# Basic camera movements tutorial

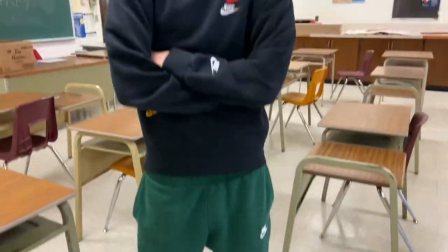0:12 The pedestal boom. A pedestal boom is a type of camera crane that allows the camera to be raised or lowered vertically on a telescoping arm.
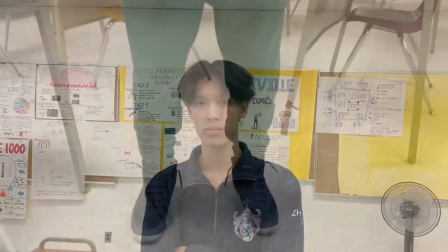0:21 The purpose of a pedestal boom is to provide a high angle or low angle shot, as well as to create a sense of height or depth within the frame.
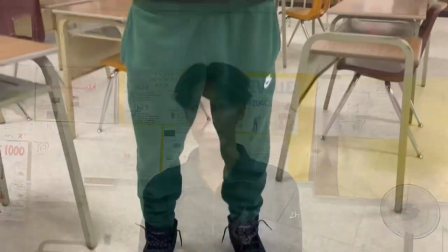0:29 Pedestal booms can be used for a variety of purposes, such as to provide an aerial view of the scene, to emphasize the height or depth of the subject or location,
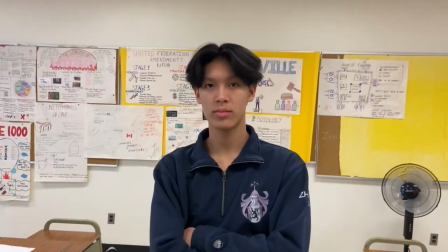0:38 or to create a dramatic effect by rapidly raising or lowering the camera tracking a tracking shot is a filmmaking technique where the camera
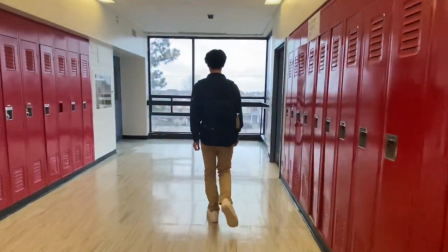0:46 moves alongside the action or subject being filmed it is often used to provide a sense of motion and to create a more immersive experience for the viewer
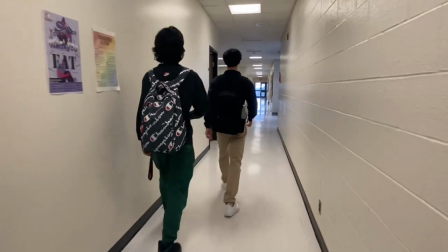0:56 tracking shots can be used to follow a character as they move through a scene to show the environment around them or to create a sense of tension Trucking.
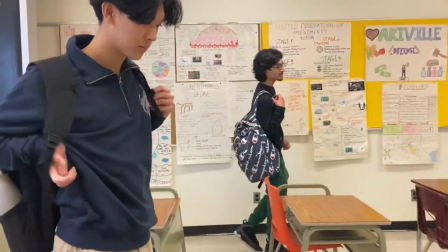1:04 A trucking shot, also known as a dolly shot, is a filmmaking technique where the camera is mounted on a moving platform or dolly,
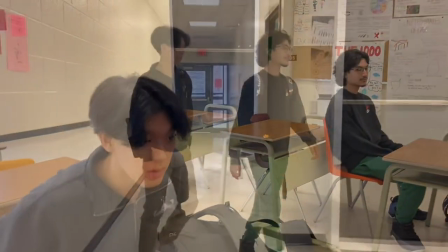1:11 which is then moved alongside the action or subject being filmed.
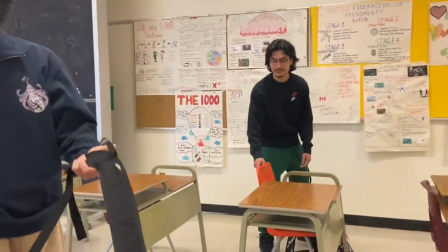1:16 The purpose of a trucking shot is to provide a smooth, controlled movement that creates a sense of motion and depth within the frame.
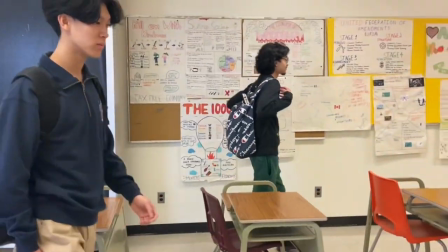1:23 Trucking shots can be used for a variety of purposes, such as to follow a character as they move through the scene,
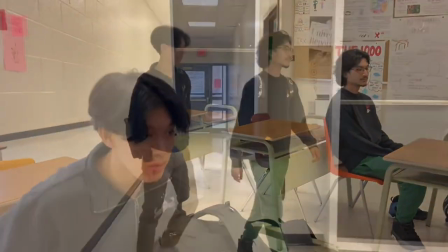1:30 to reveal a new environment or location, or to emphasize a particular detail or object within the frame.
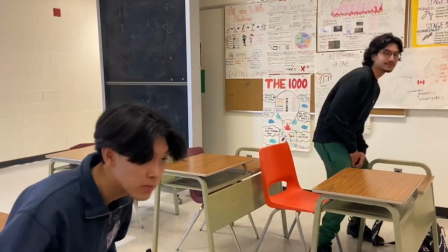1:37 They can also be used to create a sense of anticipation or attention as the camera moves closer or further away from the subject.
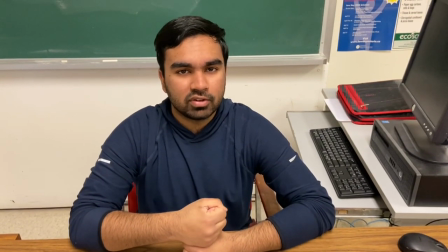1:47 Good afternoon class, it's time for the test.
Tilt.
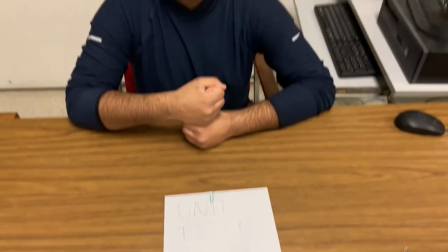1:51 A tilt shot is a camera technique used in filmmaking, videography, and photography where the camera is rotated vertically while filming or taking pictures.
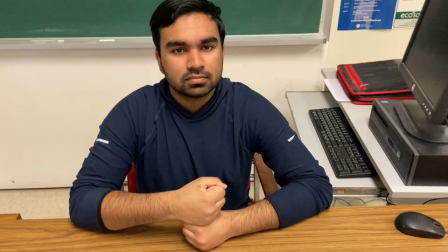2:00 The purpose of a tilt shot is to capture a higher or lower angle of a scene, subject, or object.
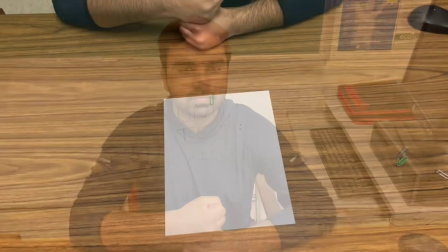2:05 A filmmaker may use a tilt shot to change perspective, emphasize the height or depth, or create a sense of movement.
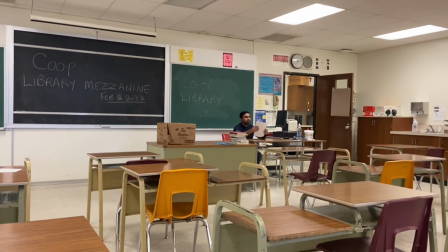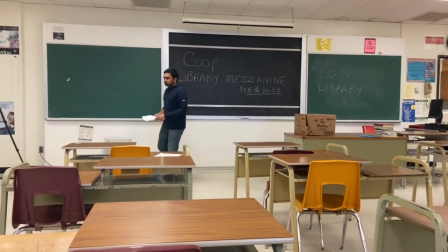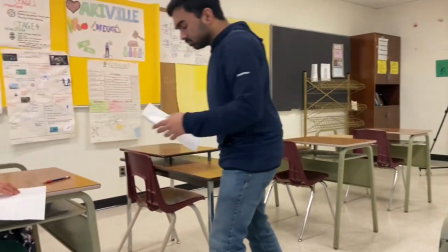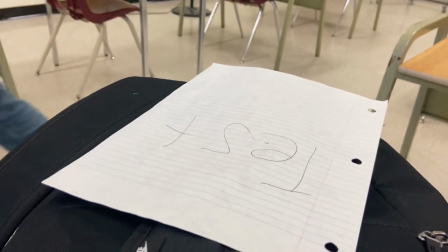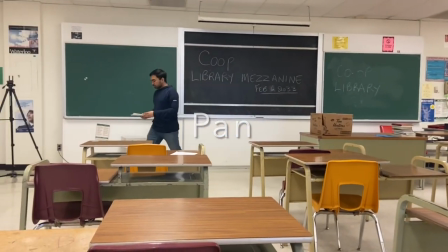2:32 A pan shot is a camera technique used in filmmaking,
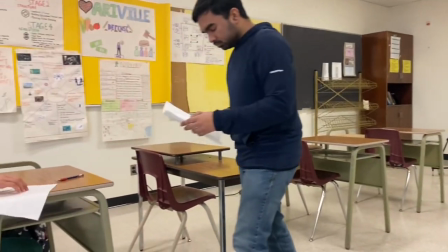2:36 videography, and photography where the camera is rotated horizontally while filming or taking pictures.
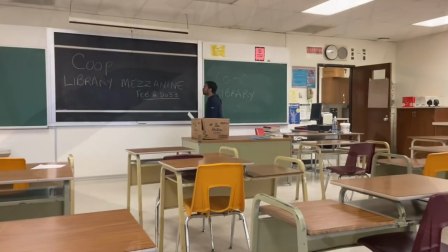2:42 The purpose of a pan-shot is to capture a wider view of the scene or to follow a moving subject horizontally.
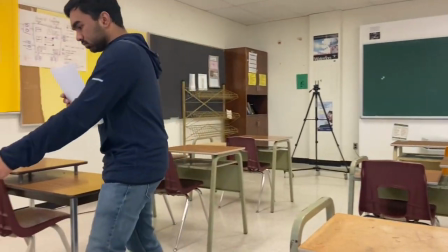2:49 Additionally, pan-shots can be used to establish setting or create a sense of movement.
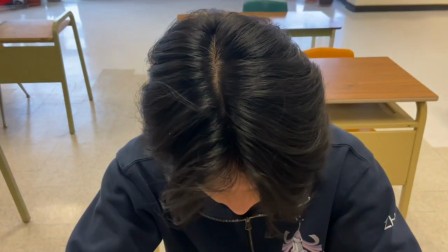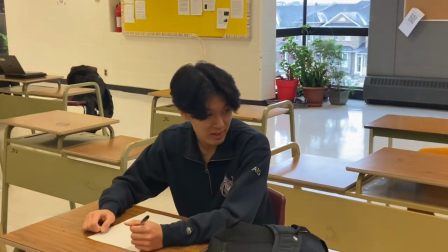3:02 Yo, you good? Uh, bro, you got dancing? Yeah, man.
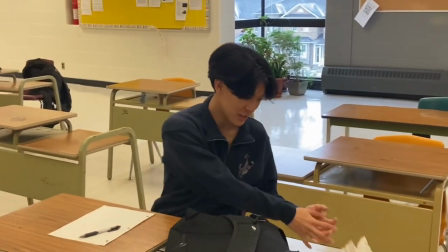3:09 Appreciate it.
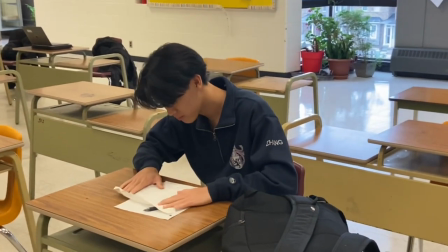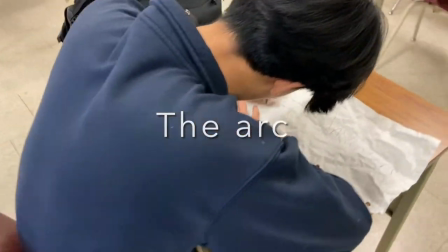3:18 The arc. An arc-shot is a type of camera movement in which the camera moves in a curved path around the subject.
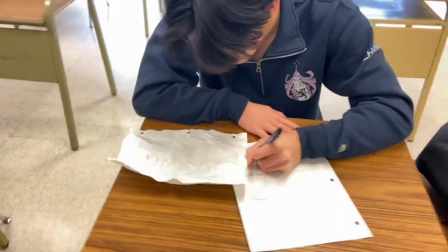3:25 The purpose of an arc is to create a sense of intimacy or connection between the viewer and the subject,
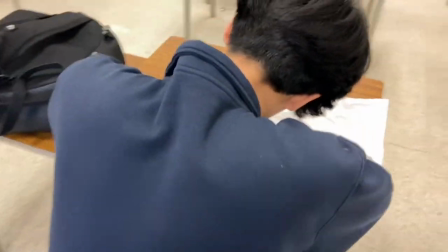3:31 as well as to emphasize the subject's presence within the scene.
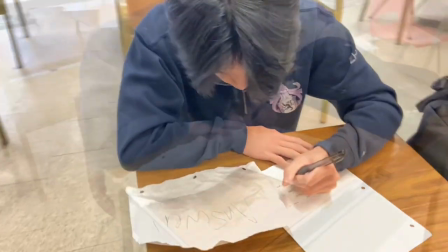3:35 Arc shots can be used for a variety of purposes, such as to reveal a new perspective or angle on the subject,
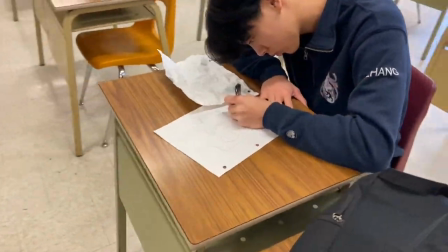3:42 to create a sense of movement or fluidity within the frame, or to emphasize the emotional state of the character or subject being filmed.
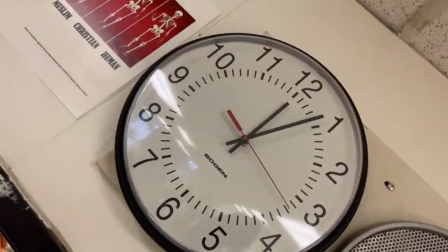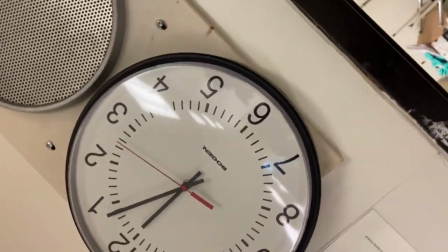3:55 The Camera Roll The camera roll is a rotational camera movement that rotates the camera over its side on its long axis.
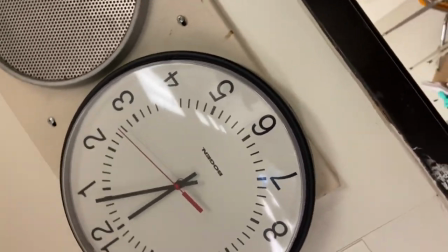4:02 Rolls can be dizzying and unnatural. For this reason, filmmakers use it to disorient the audience or to create uneasiness.
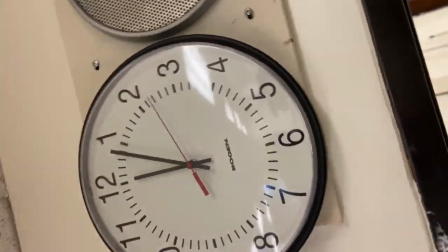4:10 Its specific effect makes a very intentional camera movement that should only be used when wanting to elicit discomfort in the audience.